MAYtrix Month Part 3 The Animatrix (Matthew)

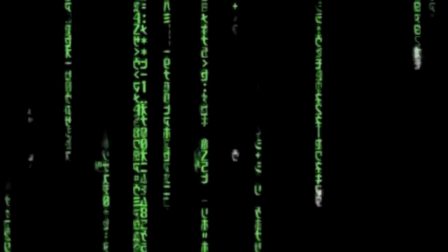0:07 The Animatrix is a collection of animated shorts released straight to video between the first and second Matrix movies.
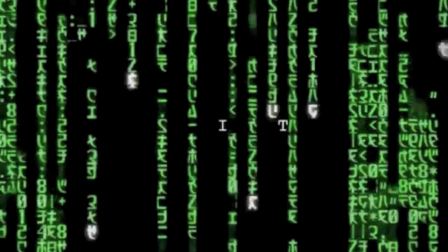0:12 Since the Matrix was partially influenced by anime, why not turn that around and see what Matrix-related animation can do?
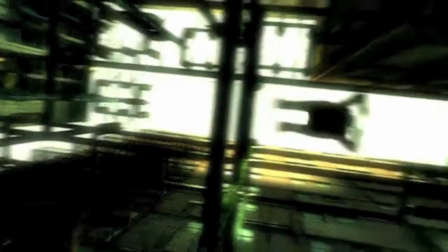0:20 Only one of the shorts deals directly with the plot of the trilogy. The rest show us a bit of the Matrix's history and the lives of a few people who interact with it.
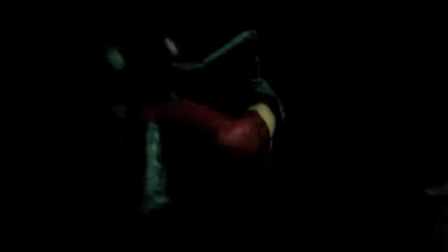0:28 Since the animations are mostly unconnected to each other, I'll discuss them individually, in order of my personal preference, least to most favorite. Program didn't do much for me. The animation is appealing, but that isn't enough to carry it.
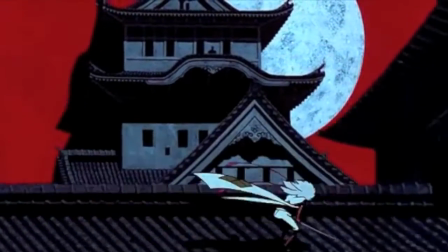0:41 The action is mainly centered around running fast, jumping high, and cutting things in half.
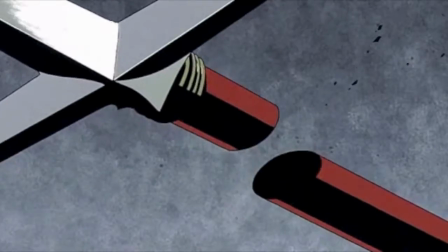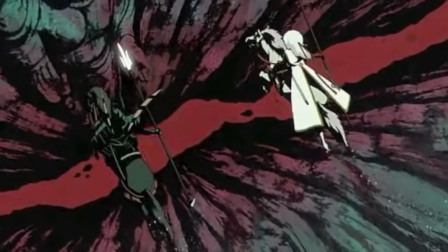0:54 With abilities beyond what we've seen from typical Matrix protagonists. This is a case of just because you can doesn't mean you should.
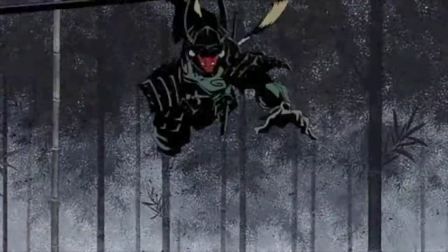1:03 Stylizing action sequences has a cost. When using animation or special effects, your characters can do almost anything imaginable.
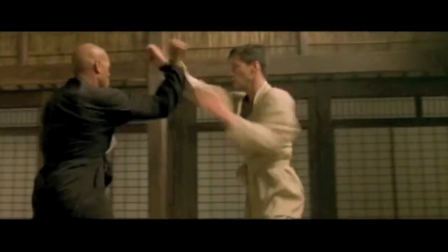1:10 But does the audience care? If you've seen Kan's review, you've heard a convincing argument that in the first movie,
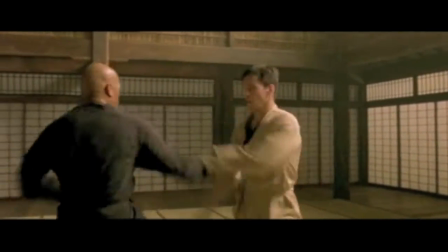1:17 the rules of Matrix abilities are introduced to us slowly, which makes it interesting when Neo can break them.
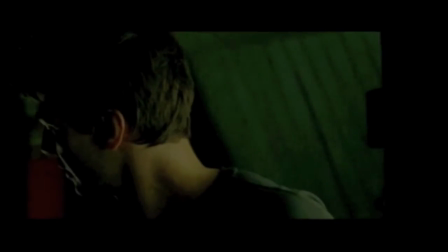1:23 Likewise, we're introduced to his character before he makes use of the abilities, so we're invested in the outcome of the fights.
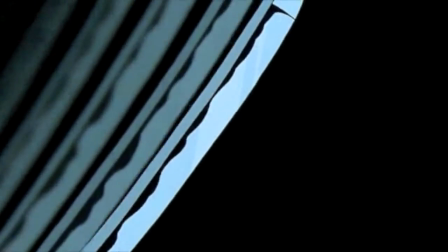1:29 If I have no context for the normal abilities of a Matrix Samurai, I can't be surprised at or invested in what I'm looking at.
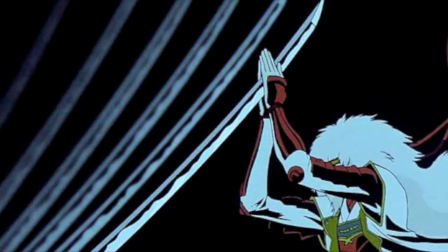1:38 Dropping me into a fight scene where, as far as I'm concerned, anyone can do anything at any time isn't very interesting.
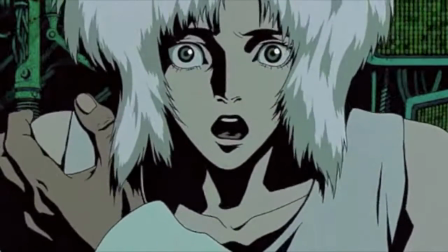1:45 In the end, this feeling is validated when the story turns out to be a prankish training program,
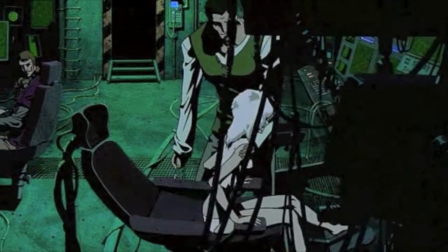1:50 the cliche of, it was only a dream, one less reason to care about what I just saw.
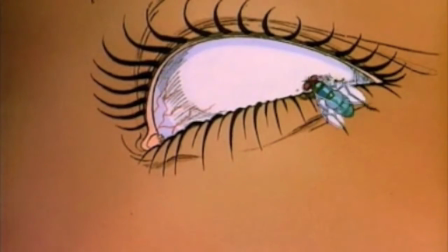1:57 Matriculated was a disappointment for me. Peter Chung, the director, had previously done Aeon Flux, which has a few similarities to The Matrix.
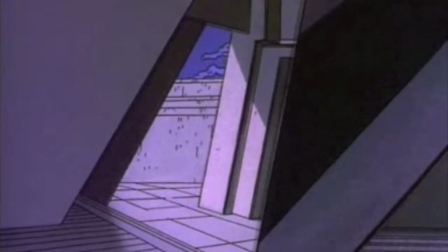2:05 The main character in that series runs around having cyberpunk-ish adventures with outlandish action scenes, and I was excited to see how those elements would translate to The Matrix.
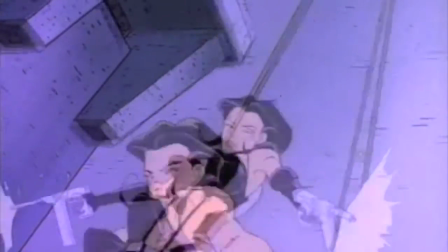2:14 Instead of this, wow,
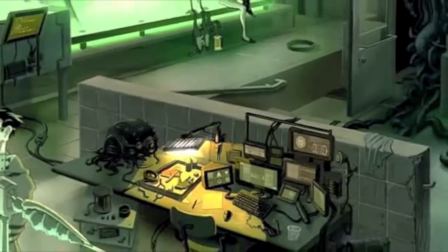2:18 we get a story about converting machines to the side of humanity through artificial reality, similar to The Matrix.
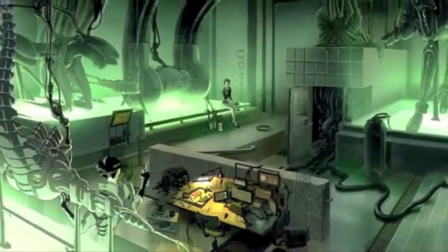2:24 Now, as a high-concept idea, this has possibilities. What are the moral implications?
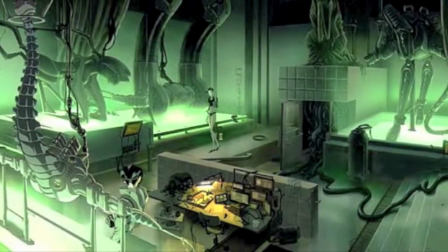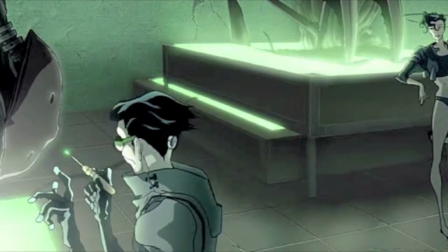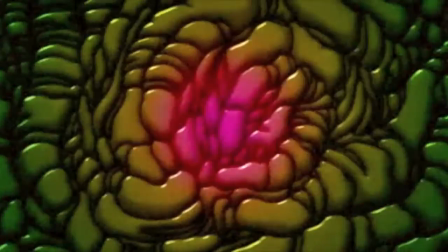2:41 But instead of exploring either ideas or outlandish action, we get a whole lot of scenes that try to show off how cool the artificial reality is.
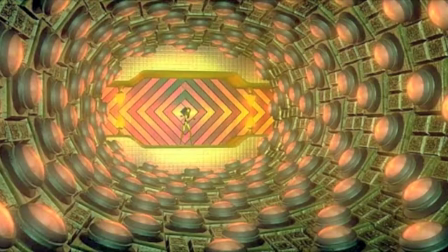2:49 I think the worst example is this sequence where the confused machine participates in a ridiculous and complicated game so that we can see computer animated things fly around.
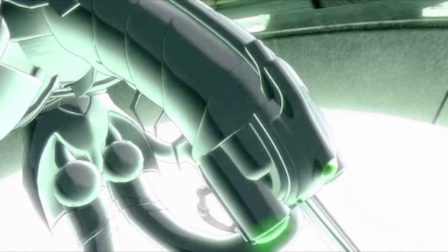2:59 Because of the weak setup, it doesn't mean much to me when the machine converts at the end.
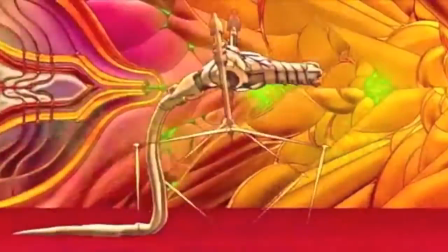3:04 It seems like it was convinced by the strange shapes and pretty colors rather than by any meaningful interaction with humans.
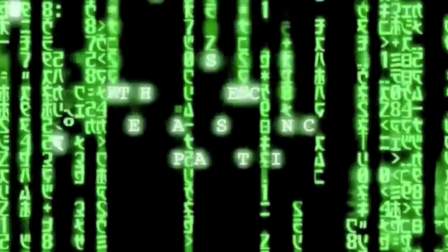3:12 I'm not sure why the second renaissance is two shorts instead of one, but I'll discuss them together since they tell a continuous story.
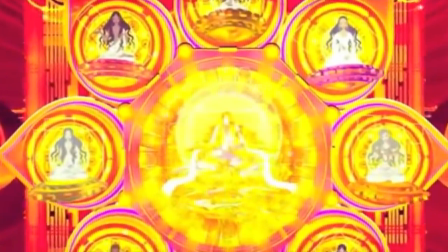3:19 I don't really like the loss of the green on black shell aesthetic in favor of the 3D stuff in this framing device, but I guess it's not all that important.
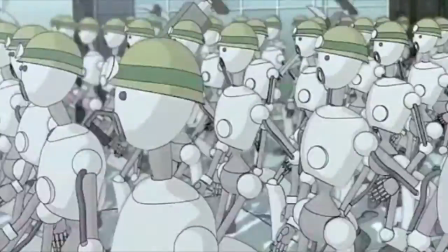3:28 This is a documentary about the events that led to the Matrix.
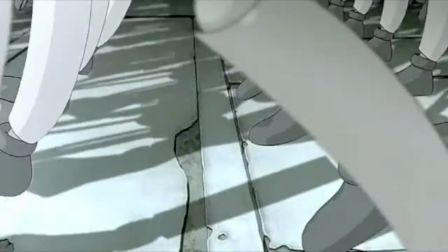3:32 To make a long story short, after artificial intelligence was created, there was a machine civil rights movement,
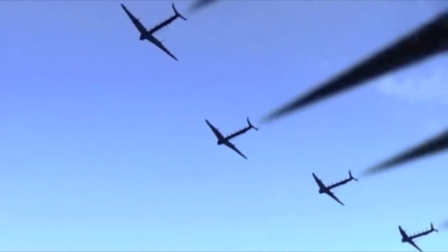3:38 a war, and apocalypse as humans black in the sky and a last ditch measure to wipe out the machines.
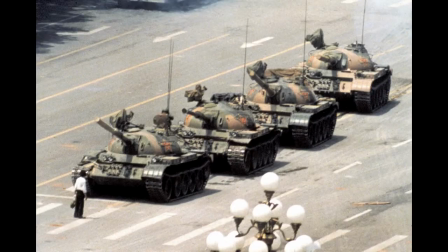3:44 I thought the references to real-life events were handled very poorly.
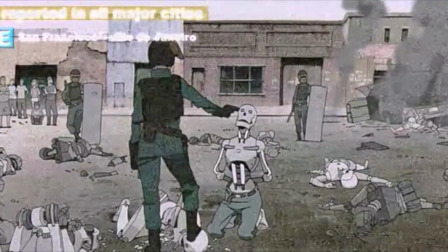3:48 The parallels are so blatant that instead of feeling like a chilling possible future in which humans fail to learn from their past,
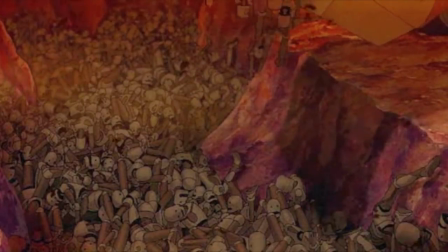3:55 it seems like a cartoonish parody of events that are difficult to joke about. This was pretty effective, though.
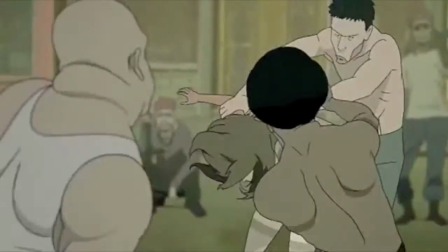4:02 I don't know what it is about this sequence in particular, but there's something profoundly disturbing about it.
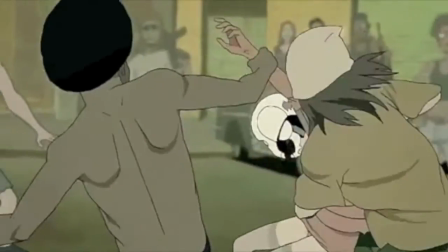4:09 Maybe it's that she seems to be immune to the strikes at first because of her metal exterior, and then they just hit her again and again to make up the difference.
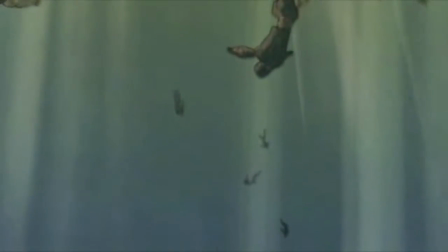4:18 In my mind,
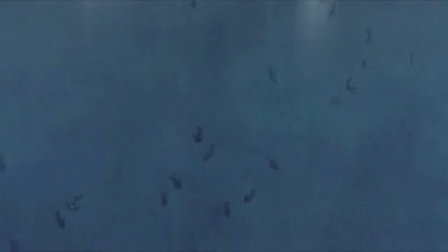4:19 the documentary puts a neat spin on that whole question of why the machines would even want to put up with the Matrix to use humans as an energy source, rather than,
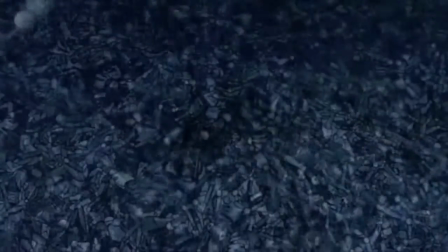4:27 say, whatever animal has the most efficient metabolism. Maybe they just hate us that much.
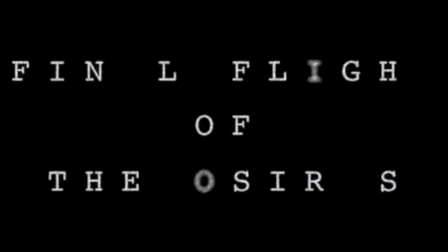4:33 Final Flight of the Osiris is one of the two shorts written by the Wachowski brothers, the writers-directors of the Matrix films.
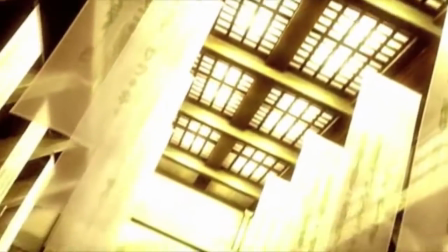4:41 It opens with a sparring session between the captain of the Osiris and one of the crew members.
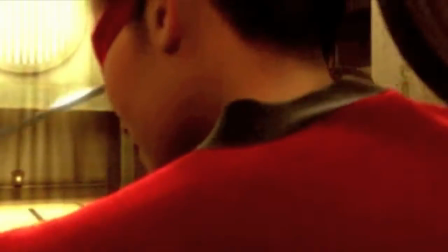4:46 It's nice to know the people outside the Matrix get to play around in their free time to stave off thoughts of the horrible post-apocalyptic world they live in,
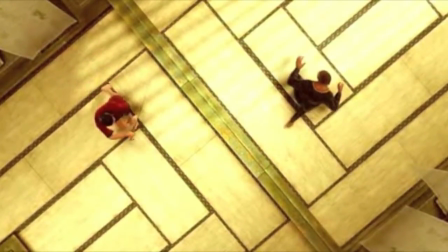4:53 and the relationship between these two is part of the story, but this scene goes on way too long.
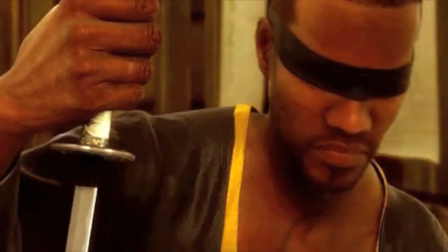4:59 It's like that scene where Morpheus challenges Neo to show him kung fu, but without the knowledge of the two characters to make it meaningful.
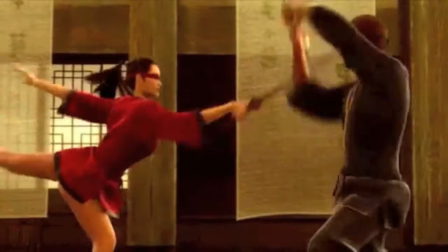5:06 Also, instead of one combatant being experienced and toying with the other in order to provoke him,
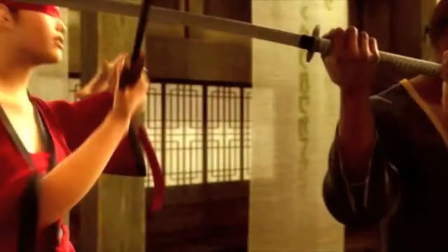5:11 it's just two flawless people flawlessly acting out a fight that seems arranged in advance.
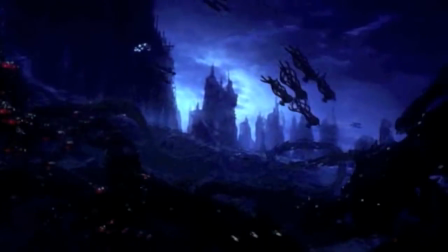5:16 Fortunately, the rest of the short is much better. We get a reveal of what's coming in the main Matrix plot, and a heroic sacrifice.
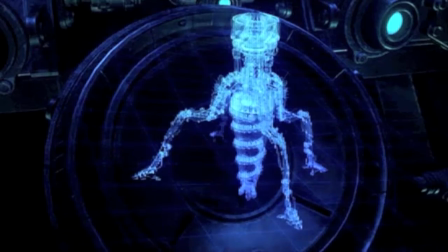5:24 It's coherent storytelling with the pacing of an action movie. If you ever wondered how Zion found out about the machine invasion, this will tell you.
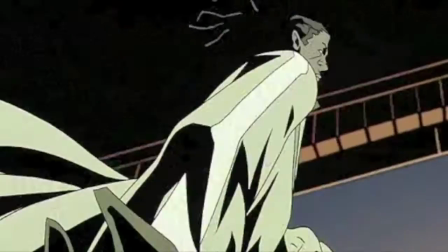5:34 Dan Davis, the subject of World Record, is one of the most fleshed-out characters in any of the Animatrix shorts.
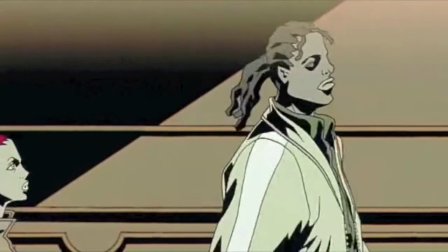5:40 He's single-minded in his pursuit of being a record-breaker, and instead of getting indignant about accusations of cheating, he redoubles his efforts to run even faster.
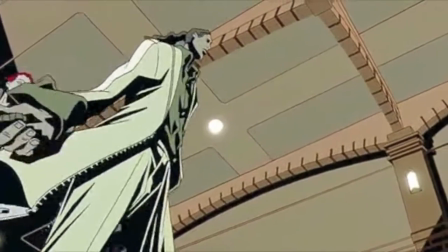5:49 He's calmly arrogant, and I want to see him vindicated. His integration to The Matrix is a less interesting aspect of the story.
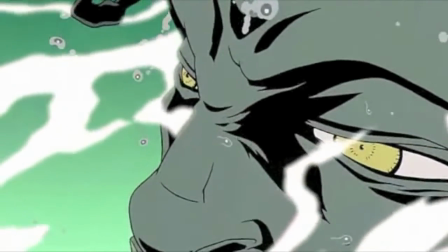5:59 If you can understand the falseness of reality by being really good at sports, can you also do it by being really good at backgammon or kite flying?
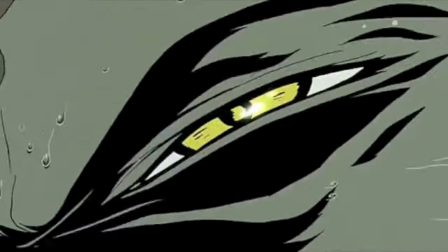6:08 It's just not a very interesting premise. The animation is sometimes really great, as when Davis' body starts shutting down and he wheels himself forward.
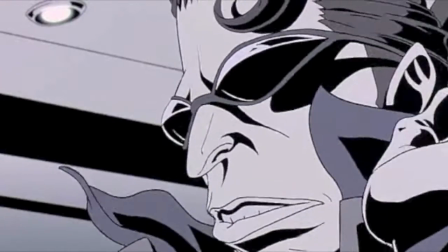6:18 But the whole thing just spins out of control. Do we really need to see him defy the agents again at the end?
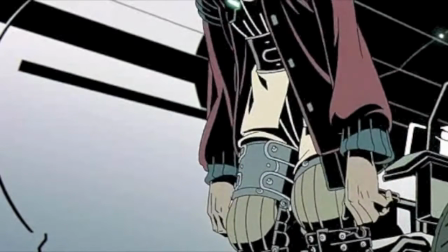6:25 And it seems like there aren't enough plot elements to fill even the short time the animation takes up.
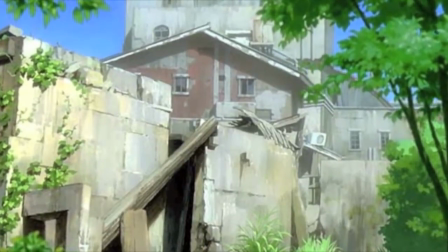6:32 Beyond, like Program, isn't related to The Matrix very closely. It could easily stand on its own as a story about a haunted house.
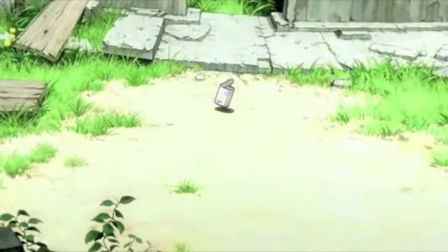6:41 There's quite a bit of setup that takes its time to make the glitches in The Matrix seem as significant as they really would to a group of children who discovered them.
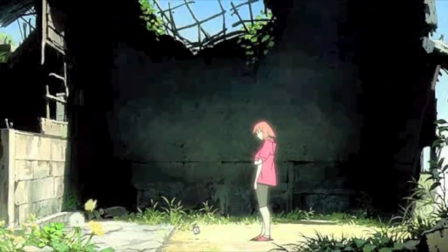6:49 In some ways, this short is the most contrary to the tone and content of the Matrix films.
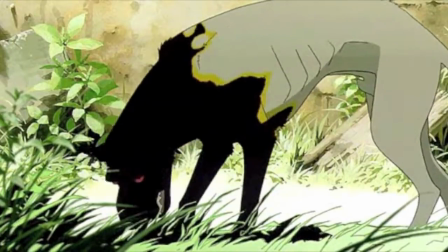6:55 There's basically no action, and the characters never learn anything about what's really going on.
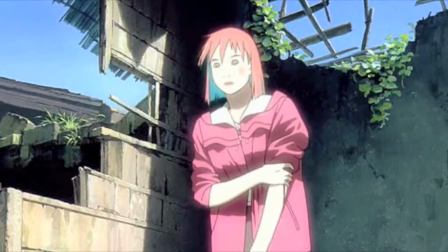7:00 It's just a simple story about discovery and loss, and it even has a bit of a dark undertone,
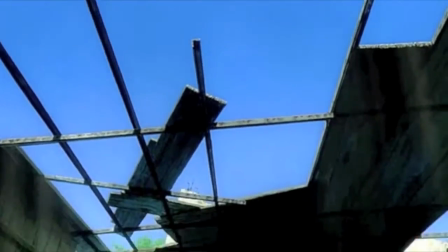7:05 since the glitches are treated as something unique and magical to be grieved over when they're actually evidence of an all-pervasive lie.
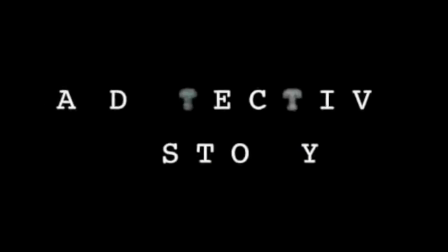7:15 A detective story is, appropriately, a noir detective story set in The Matrix.
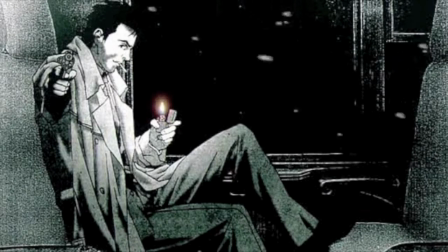7:21 Noir is hard to do correctly because it's usually a narrator pelting you with cliches, but this was self-aware enough to keep me interested.
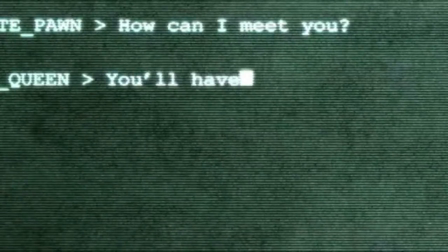7:30 Our main character is trying to track down Trinity, but she turns the tables by trying to help him discover the truth about The Matrix.
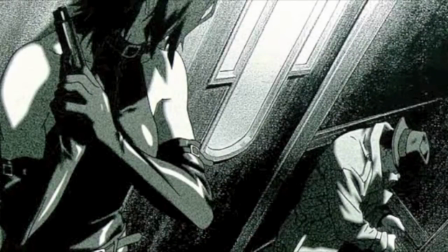7:37 Like any good noir story, it has a tragic and cheesy ending. It was good, but the conventions of the genre don't allow for many surprises.
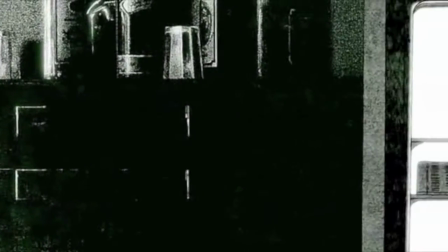7:46 The setting of this short seems a bit different from The Matrix we're used to.
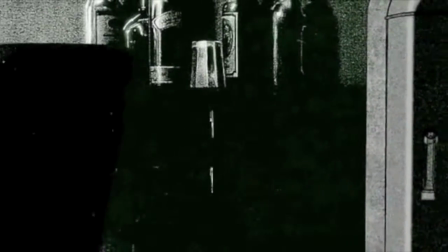7:50 Maybe it took place in an earlier version of The Matrix with the previous Trinity, or was Neo the only one who appears every time.
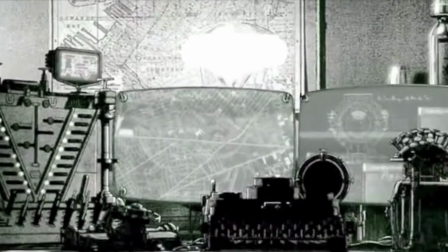7:57 I guess it doesn't make too much sense, but I don't mind. The look and feel suits noir better, and you can't really fault changes that are used to improve the story.
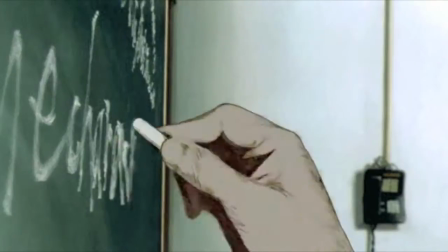8:08 Kid's story is much better if you just watch it. The story, written by the Wachowskis, isn't very good on paper.
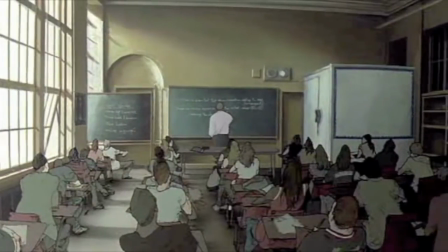8:14 A high school kid suspects reality is false and, inspired by a brief communication with Neo,
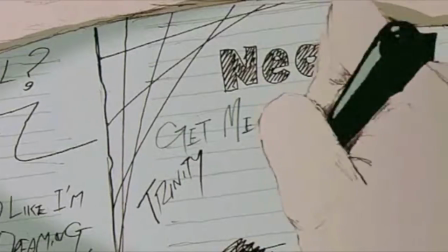8:20 runs through a school from agents until dramatically entering the Matrix by sheer force of will slash attempted suicide.